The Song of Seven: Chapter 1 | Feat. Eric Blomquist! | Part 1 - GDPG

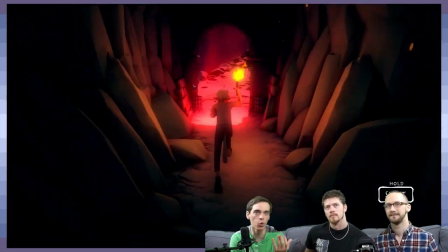214s
Um, but I wanted, the, the world that I wanted to design and for you to actually explore,
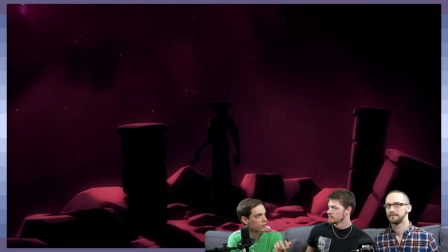219s
I wanted it to be in full 3D. you know i didn't want it to be a bunch of static cameras and you know i wanted the player to actually be more engrossed into that world um
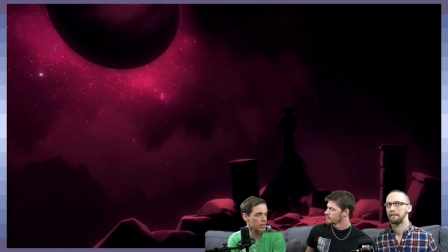228s
so everything's designed that way we did mess around with a little like actually just making him point and click but the way that the worlds were designed
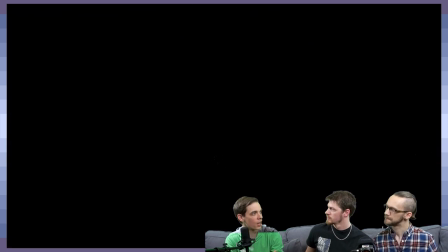234s
it just didn't feel it worked in some areas but then i know like as you get later on there's certain areas where just it it would
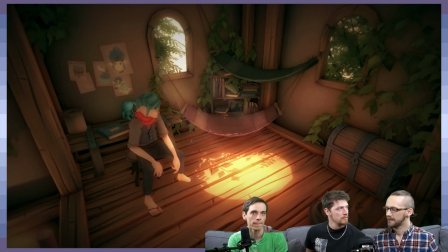242s
be a total nightmare to play that way absolutely i i think um one thing i find interesting is you have a lot of fun with static cameras i do semi-static right They'll be static until you hit a point and then they have this transitional sequence. The camera work is, that's all me. That's something I definitely take a lot of pride in. I really like that, though.
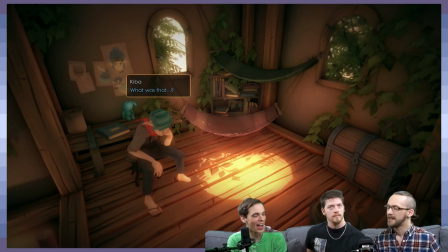260s
You don't see a lot of games these days that use static cameras or use them well. I love static cameras because it's like, you can't,
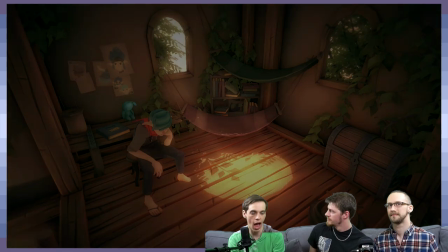268s
I think one of the most difficult thing as a game designer is that how someone else interacts with it can differ completely.
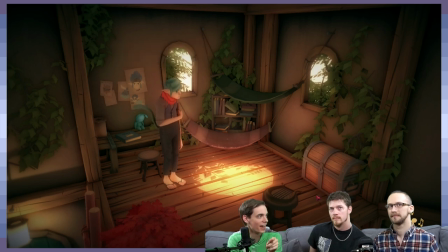275s
But if I say this is the shot, this is how you're gonna see it and it'll vary a little bit from here and there But I can set the composition exactly the way that I want it to be seen Imagine if you designed a first-person shooter game every urge is a first-person
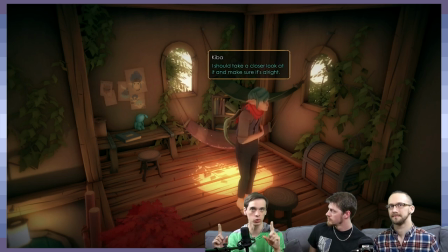289s
game in general Every shot that you look around has to be compositionally interesting
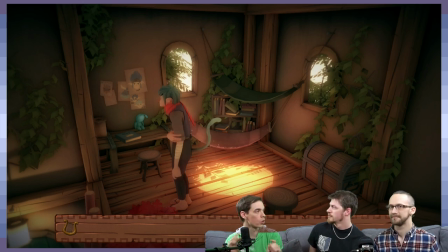293s
and that changes the workflow completely for a designer Absolutely,
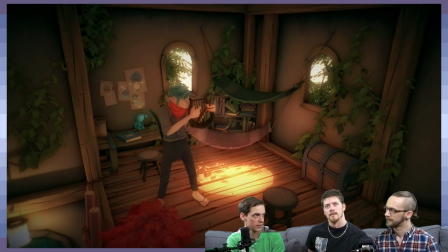299s
it gives you a lot more like sort of artistic and creative control too which I think that's something I miss from a lot of classic games like even Resident Evil, wow that's a very different game from this, like it used that to create more stressful
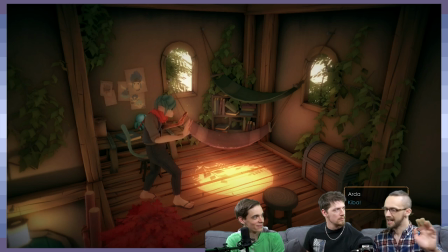314s
and even more cinematic moments in that game and like this game is not stressful like that but in that same flip of the coin right you can use that to kind of like accentuate the beauty of the world and make things seem more peaceful than it might have you
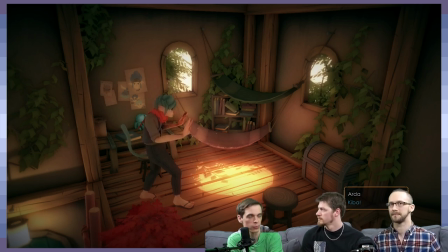331s
free control yeah and but there there actually are um you know no spoilers but there are actually some you know uh scary parts of this game much later on that caught me by surprise by the way oh when it happened i was like did this game just like go pony
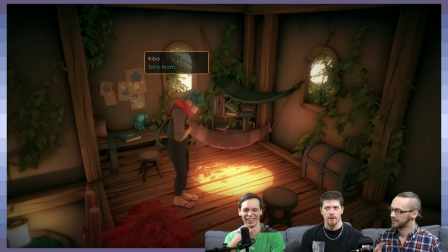346s
island on me and where everything is just going to be horrible and there there there are one or two major transitions in the tone of the game which which catch you by surprise it's pretty awesome um so speaking of tone real quick Like, I wanted to actually talk about...
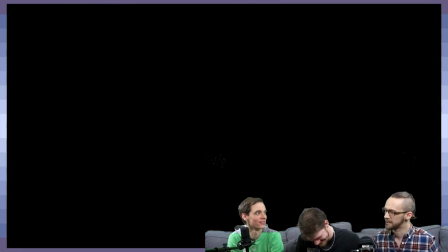360s
How much I love that he hates this ladder and grows a relationship with it. Did you actually finish it?
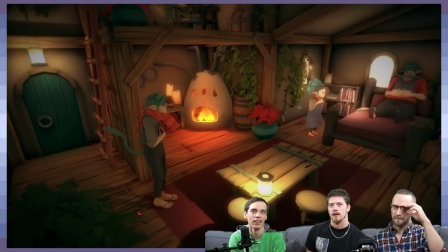366s
Yes, I did. Oh, awesome. Oh, very cool, very cool. I wasn't sure if you finished it or not. That was something I wanted to do, is I wanted to show his growth.
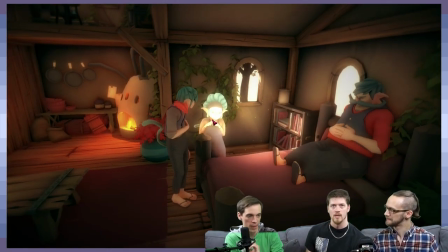373s
Like, his growth, in general, is the major theme. Can you actually have Kiba point forward real quick?
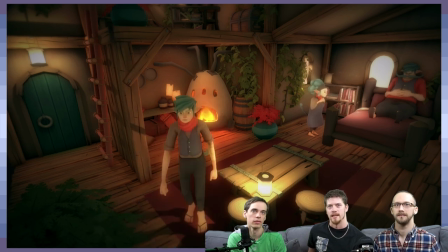379s
So, right there, character design, right? Just as you were pointing out, just, like, the way he's standing, it just immediately reminded me of, like, every boy when he's in his, like, young teens, etc. And the moment I saw that, I was like, I cannot wait for the moment where he's no longer clasping his own arm.
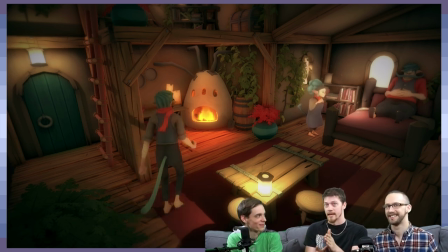395s
I looked for that in the game. The moment I saw that. You notice it. That's really cool. I wasn't sure if people were going to notice that. The very first thing I picked up on, I was like, I cannot wait for the moment. Because it's showing his insecurity in a lot of ways. And how you get to see how this character grows.
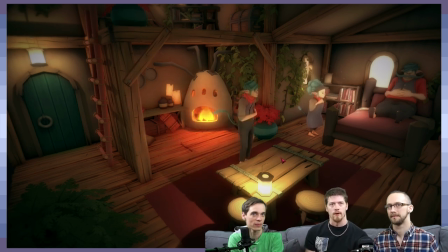411s
And obviously, character growth is very important to me. So I just wanted to point out.